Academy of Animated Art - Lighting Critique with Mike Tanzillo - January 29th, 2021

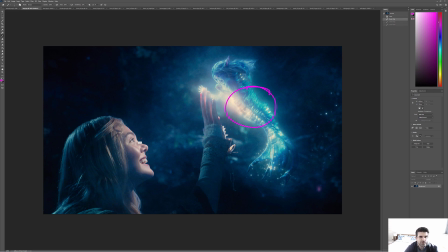We're seeing a nice, like, beautiful, well-shaped key light on this character, and that's because they snuck it around her hand because they didn't want a shadow being cast in her face, and that's totally legit. that's definitely something that we could do in CG.
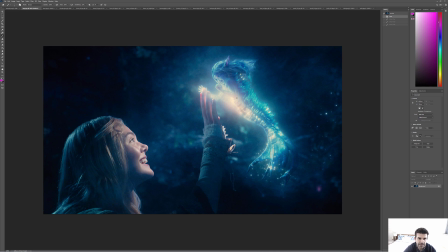So this is an example of how the physical position of something would not be aesthetically the best for the scene, so they broke the laws of physics a little bit in order to get that look. The other one is that this kind of rim light here.
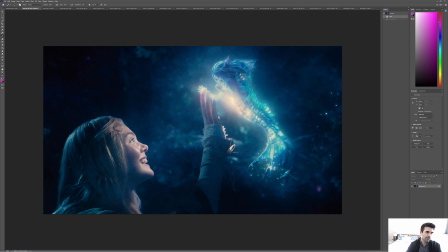So there's not really a lot in the scene that would justify that amount of rim light, but just getting that on the back of her there to help read her silhouette is pretty cool. And then the last thing I'll say is that, like, I'm not convinced that something that's this bright would cast that much illumination on her face, but it works, right?
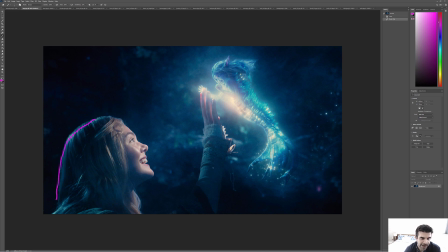Because it's tying them together emotionally. It's creating a meld of color and value between this and her that allows them to feel connected. And I think that's really cool and something that's noteworthy. So again, welcome, Amy. We're excited to have you, and good job.
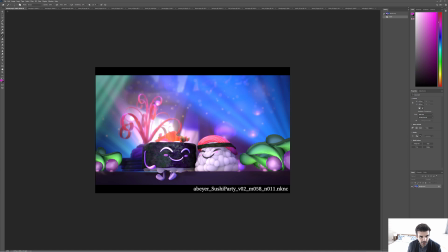All right, Aaron. This is good progress. I'm looking at this, and I'm wondering. Let me just play around with something.
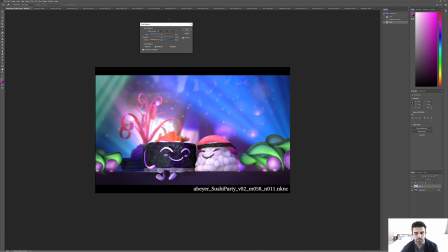Again, I still think we can go a little bit of more light on the sushi character's face, but I'm looking at this. I'm wondering if we couldn't try and push these characters a little warmer.
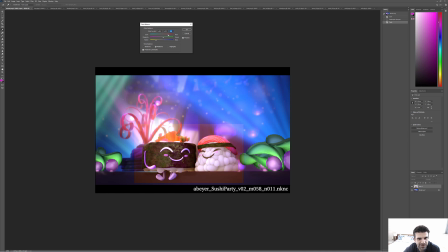This may not work. Probably should have tested this before I started recording, but that's okay. Yeah, that's fine. I was thinking like, if I could get the rice to be a little warmer, that would be great.
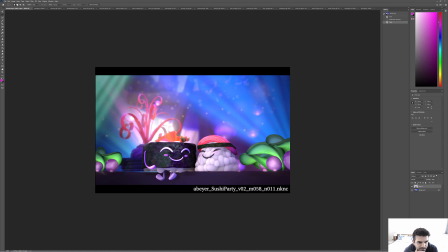But it's fine. I think that actually doesn't work. Okay, so in terms of the rest of it, the whites on the characters look a lot better. Actually, this arm, and the legs are a little too purple.
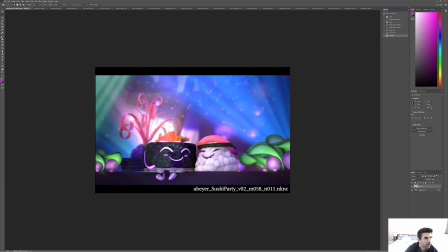And I think that we can desaturate those and make sure that they're more like a nice, clean, crisp white. The cucumber looks a lot better. I would just encourage you to have some more
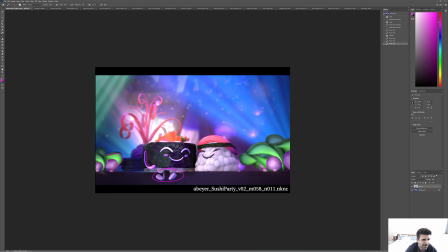subsurface to translucency or something, so we can kind of so that it feels a little thinner at the middle. The way that, because cucumber feels thick around the edge and then gets thinner as we go down to the middle. But the background looks great. I would consider darkening the carrot structure a little bit just to make that more of a silhouette read,
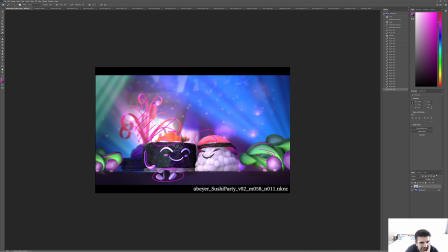so we're not getting it confused with, like, because it's tonality, it's the same as what's on top of the characters, and we want that to fall back into space. So maybe just toning that back down a little bit would help. But great progress and great job, everybody, today.
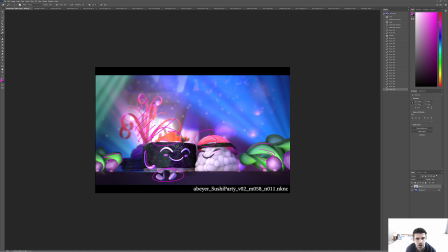I'm just realizing that this is our last critique before the sushi is submitted for the final, because Monday is the first. I'll send out some announcements this weekend. But yeah, I'm excited to see where you guys come down and with the final submissions.
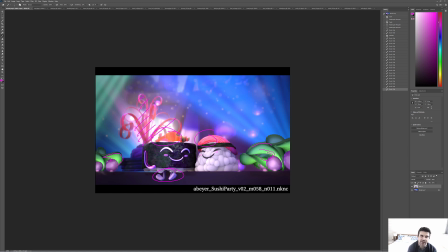This is going to be a lot of fun. And we've got, and just a heads up, we've got a very exciting February lighting challenge for you. We probably won't announce it until I think it's the 4th.
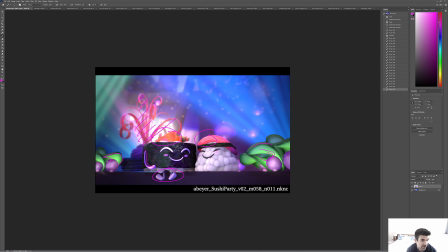We have an event going on with the Foundry, and we want to announce it there. So there'll be a couple of days of a break in there, but it'll be well worth it. And I think you guys are going to be excited. So until then, everybody, happy lighting all.